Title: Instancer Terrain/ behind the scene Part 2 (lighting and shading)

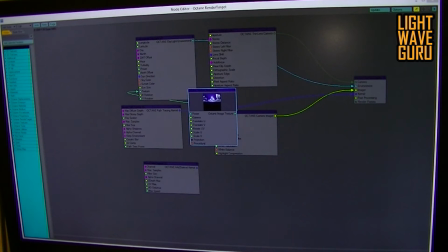So wait a sec, I search for the clouds,
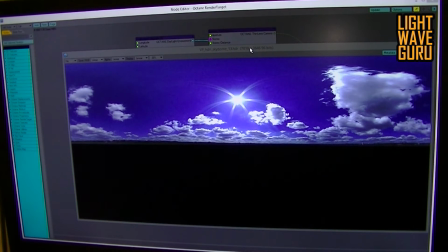that is HDR in the back and I manipulate in Octane a little bit this map, yes, to bring it in that case I need for that scene.
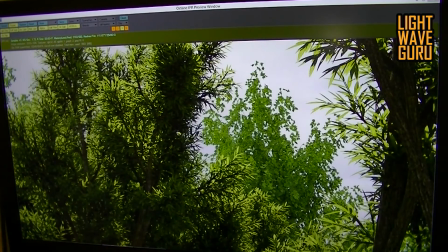So, and if you let it render a longer time and give enough samples in the scene,
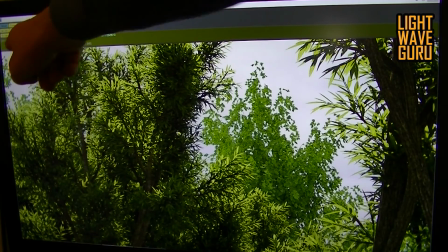now we have a small 50 samples in the scene, if you let render it a while,
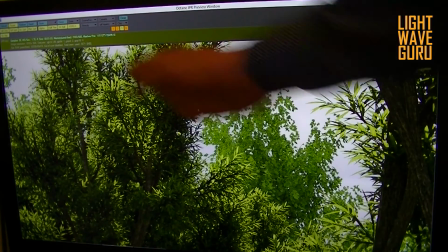you will see more and more that all lights come in the trees or in the plants,
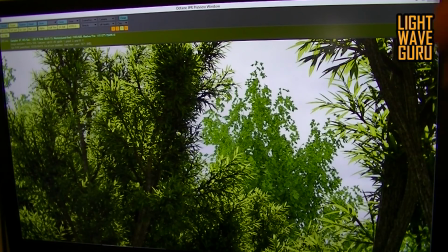in the leaves and go out and do the same he do in the reality. Yeah? In the real world. That make in that version with the PT kernel the rendering much longer but it looks more real.
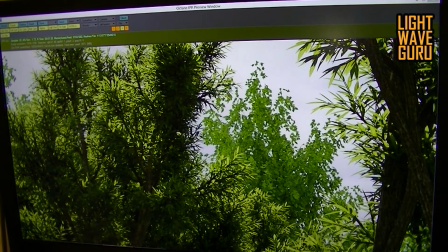Yeah? If I change for example the kernel to daylight yes I do it wait a sec I load the daylight kernel and
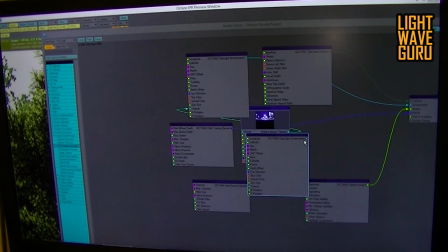if I put the daylight kernel in, not daylight environment, stupid German, direct lighting and I mean the direct lighting kernel here you see that
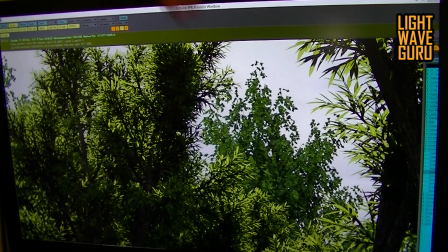light would not more transported from the leaf to the next leaf, yes? So I have a much faster render time, but the look is not more so physically correct
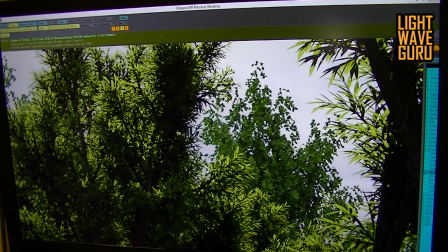and so good, yes? So I change the path tracing kernel we go back to my pest tracing kernel so
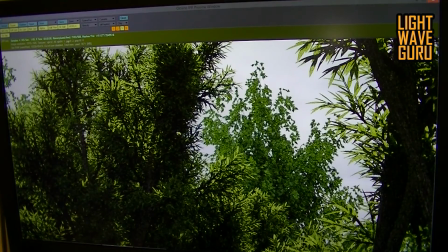reset the camera so
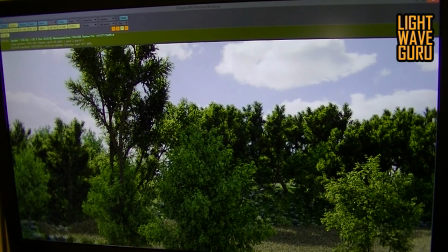that's all what i can say to that scene it's i hope somebody has understand
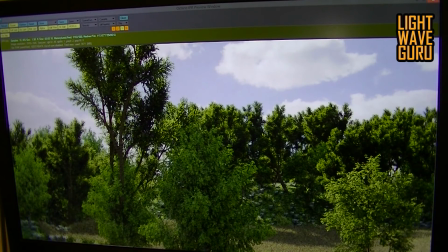my dinglish and yeah that's in the end the reason that the plant is looking near real. If you tweak sometimes more with all that leaves,
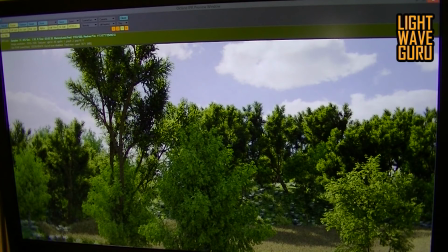I think you can bring it some percent more to a real look. And you see here Octane Pure. Yes, it's not... it's without post.